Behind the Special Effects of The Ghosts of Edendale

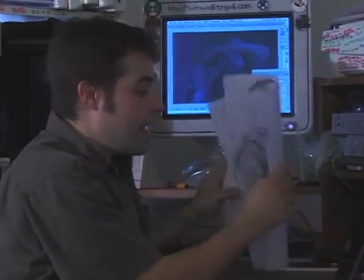4:21 So again each of these elements was brought into the computer and then laid in over top of where it should have been to
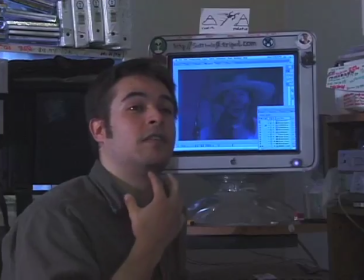4:29 create the final effect of the cowboy's face appearing to be rotted off and then evaporating away. Here's the shot as it appears in the film. Don't blink.
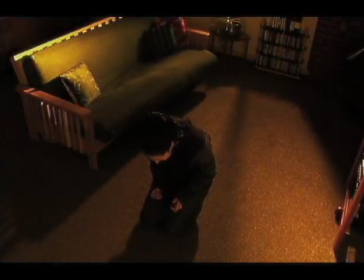4:48 For the climactic Rachel really starts to lose it scene we did everything we could afford to do.
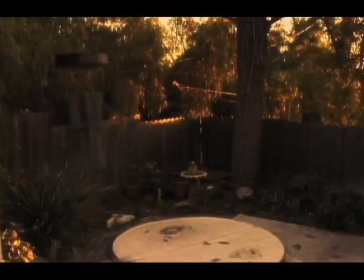4:53 Most everything you see here except for the wire removal was done in After Effects.
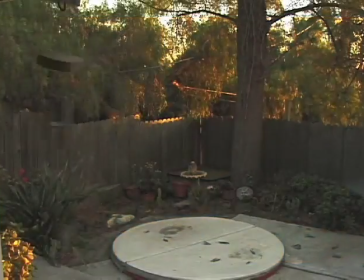4:58 The wire removal was done with commotion.
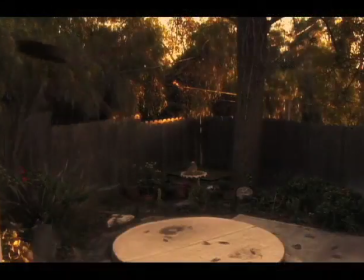5:01 For those of you who want to also do a special effects movie, though all this software isn't really cheap, it's still well within the reach of an indie filmmaker so I highly suggest learning it.
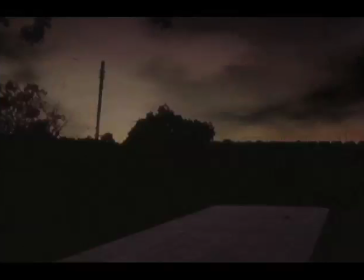5:09 They really are incredible tools to have. For you tech geeks, these mats here were done with extract filters.
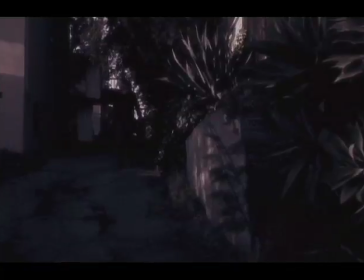5:16 You can see all the telephone wires and nothing looks like it's been infected. This is an example of really using the right technique for the job.
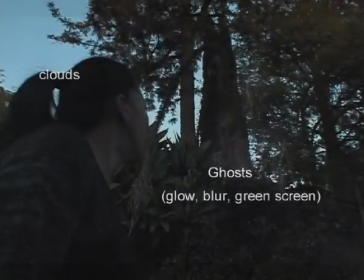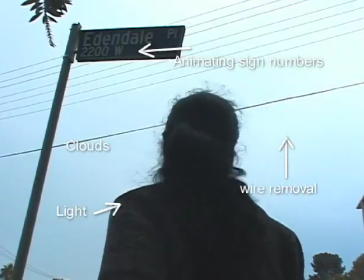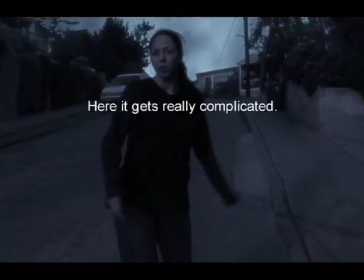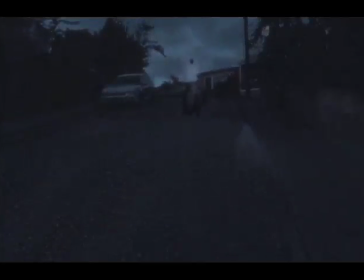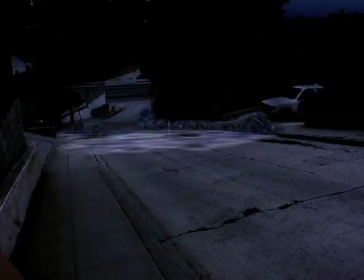6:13 Okay, let's break this down a little. I had an idea of time going backwards, like the whole place was reverting to 1915.
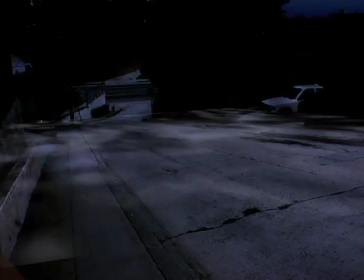6:20 It was one of those things where people were asking me, how are you going to do that? Okay, I shot some stills with a digital camera and then started playing with some concepts.
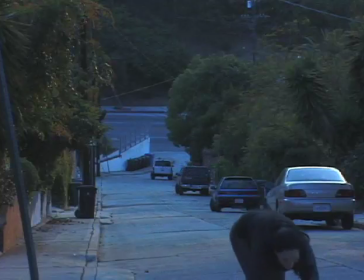6:28 When I saw that this crazy idea would work, I shot Paula during the scene.
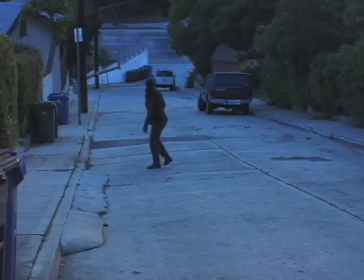6:35 Okay, cut.
I cut the sequence together and then did a very rough version of what I had in mind.
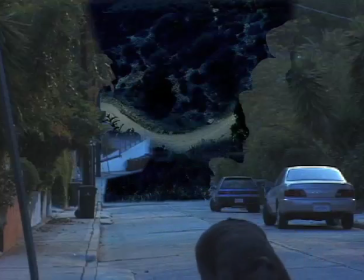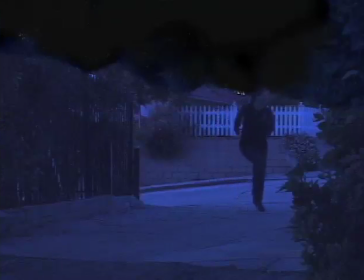6:51 Okay. And I gave this to Scott Hale who took over from there.
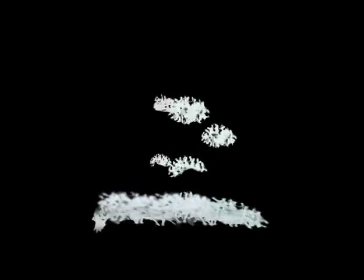6:56 The first thing I did was create bunches of hands. This would eventually become a fractal-like edge to the time wave.
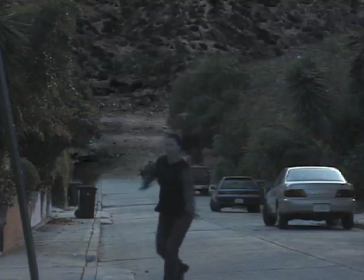I also added a horse running up the hill sequence which added a cool story element to the effects.
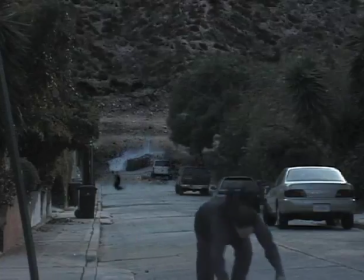7:18 In the early versions here you can see how the horse and rider are still floating around in the shot.
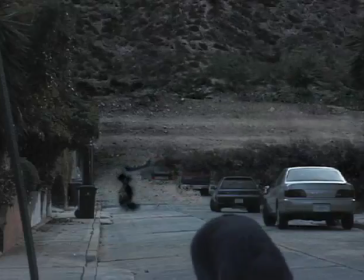7:24 This would be taken care of manually, a painstaking process. Now, the changing effect is getting more organic.
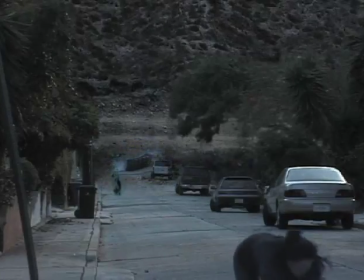7:33 Adding smoke and natural elements like film grain helped this along also. On the reverse angle, similar work was done.
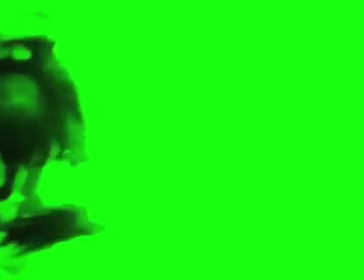7:41 Again, the hands acted as the initial edge, then the cowboy was added,
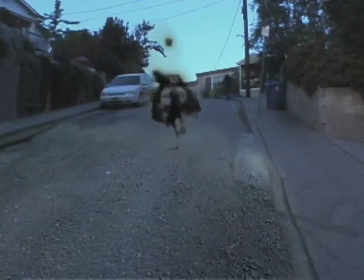7:46 and we also added storm clouds to the sky and a glow vapor effect to the cowboy.
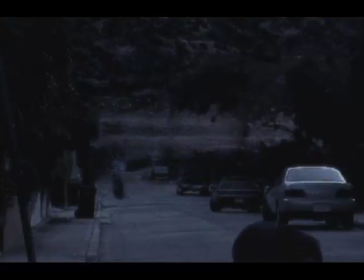7:55 Once the shots are color timed and properly filmed looked, I think we get a scene that looks pretty cool.
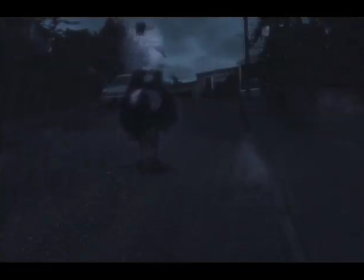8:00 Of course great music and sound effects really finish it off.
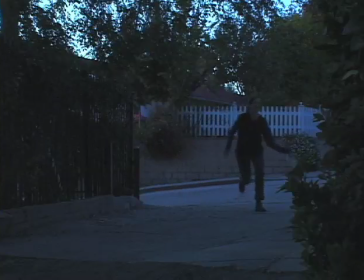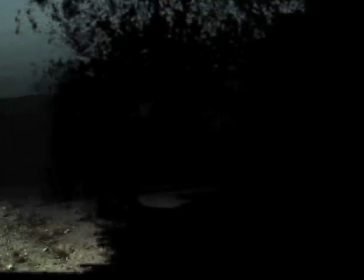8:09 Around the top corner again the same occurred.
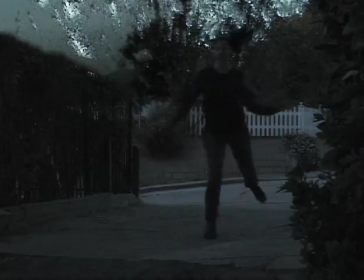8:13 The key here was figuring out what the hill would look like 88 years ago since the horizon line would become visible.
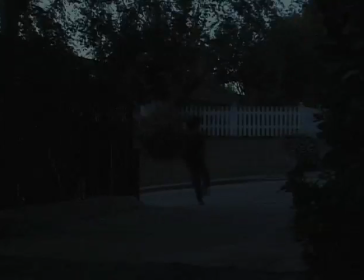8:21 You can also see with each render how the tracking is improved on moving objects and how glows smoke and other elements are added.